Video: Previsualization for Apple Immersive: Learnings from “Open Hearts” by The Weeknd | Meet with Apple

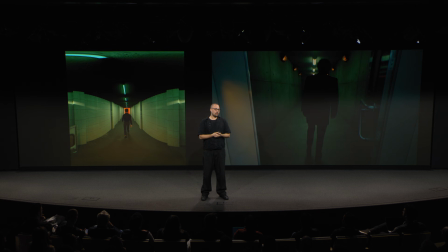504s
I also learned that corridors work really well. Placing the camera in the center and moving slowly forward behind your talent creates this feeling that you're walking with them.
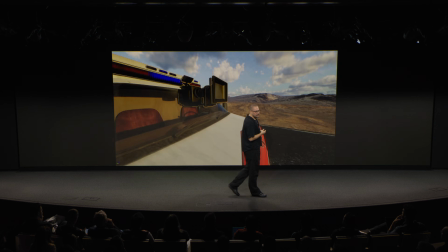517s
Or as Elliot mentioned yesterday, in immersive movement can really be a powerful tool.
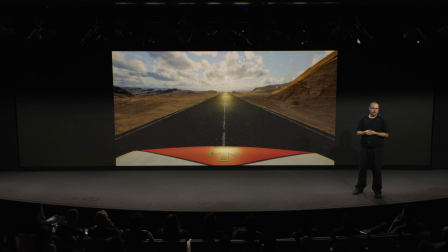523s
Through the previous I learned that what it actually means and what type of movement really works. So for example I discovered that if you position the camera in the center of the road and show the car's point of view, with the part of the car visible in frame, you can actually capture very fast movement.
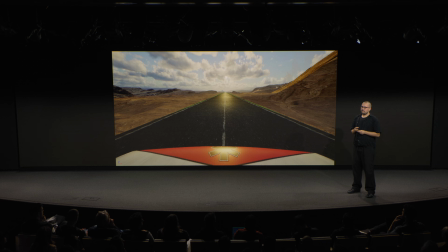544s
But how do you get, you kind of need to get grounded by something like the hood of the car here. It's something that you can always find in a shot, if you can, like a thing that helps you to feel like you are somewhere, just not so that you're floating.
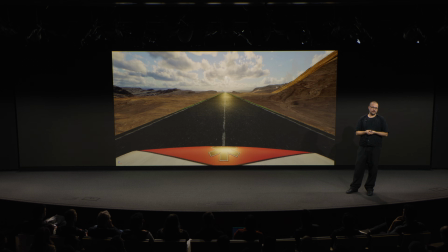565s
So all this All this testing taught me basically that I can do these things that I'm used to do, like fast shots. I did blinded lights that has a lot of fast car shots, and I was wondering if this video could have those, but I learned with these these ways they actually can.
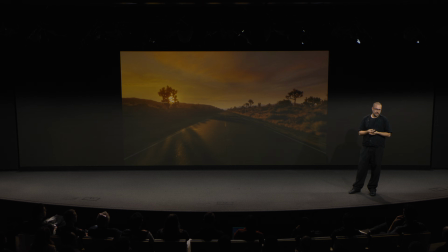583s
And what I love about this previous workflow is that it adds a new phase of craft to filmmaking, and it can often lead even into new ideas you might not have without it. So, for example, in this road shot, I knew I wanted a POV of the ambulance driving along on an endless straight road.
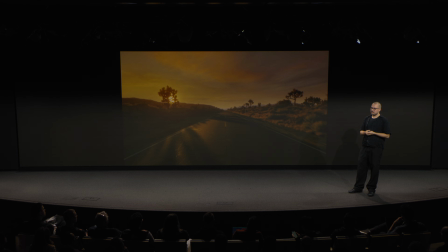601s
But when we were working on this previous and I saw this shot, I started to wonder, like, what if the road would bend upward as you drove through it? How would it feel in immersive since you have like more space above you?
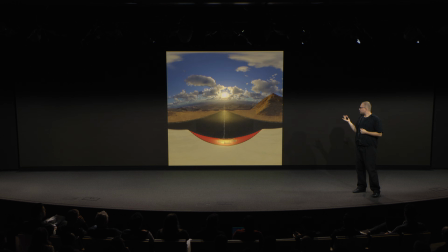615s
So we tried. And this is how this complex VFX shot was already proven to work in Vision Pro before we went to shoot, and then when we went on set,
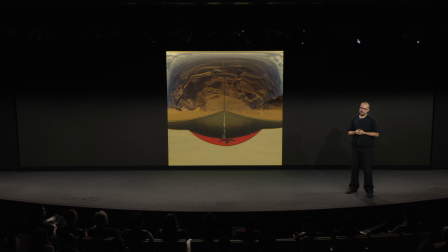629s
my VFX supervisor and I, we knew exactly what kind of plates we needed in order to make something this ambitious possible in Apple Vision Pro.
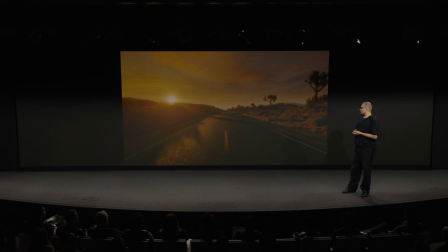638s
So here you can see the final shot in 2D.
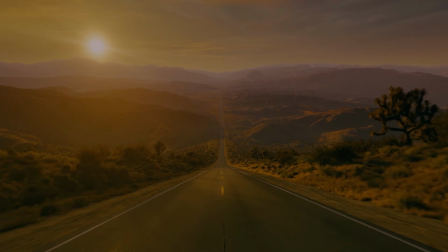641s
The previous basically allowed me to experiment and test even the wildest ideas freely and affordably, keeping only the ones I knew for sure would work.
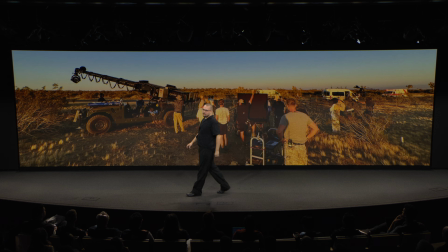652s
So what do you do after finishing the previous then? First of all I was able to show the full film to The Weeknd himself, hear his comments and get his approval. Secondly the previous helped me to educate my team.
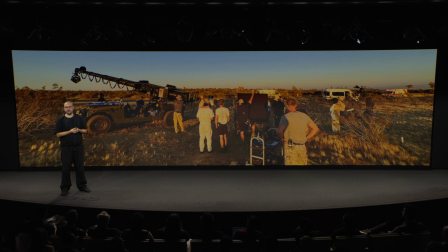668s
I showed the previous to my cinematographer Eric Henriksen and he had he had already worked with me and The Weeknd before but neither him nor his team had ever shot in the immersive format. So after seeing the previs, Eric shared the information with his team. So basically at the core of all our pre-production was the previs.
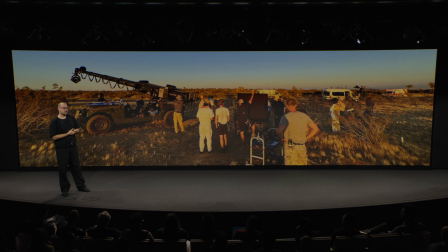690s
A pre-made stereoscopic animation that everyone we brought in could watch in Apple Vision Pro and kind of see the film before it was made. That's how everyone knew how to design the sets, how to light the scenes and how to control the camera movement.
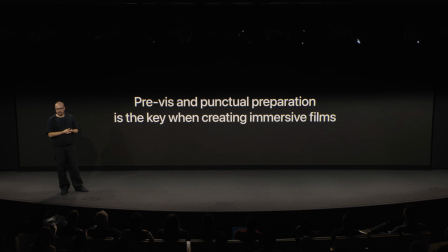709s
And after completing this workflow and having now directed an immersive film, I can I can tell you this and we can talk about after this speech if we see outside, it is not that difficult or necessarily not much more expensive or even that different compared to directing regular films.
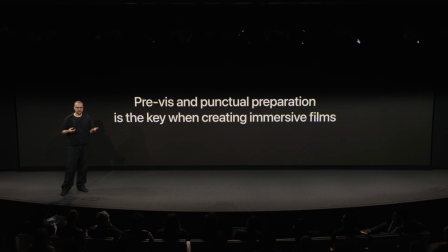726s
But and I think now that I'm talking to you on the stage and everything I sound like a film school teacher in Finland who always like gave me these things to what you're supposed to do. But I guess I'm becoming one now when I say that you do have to prepare more carefully and you have to spend more time in pre-production.
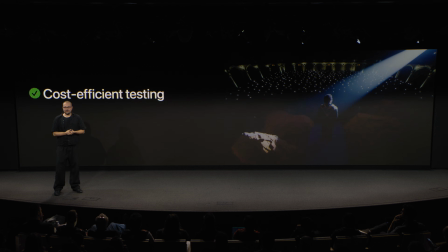744s
You can't just go run and gun. So an immersive previs helped me to test different ideas in a cost-efficient way.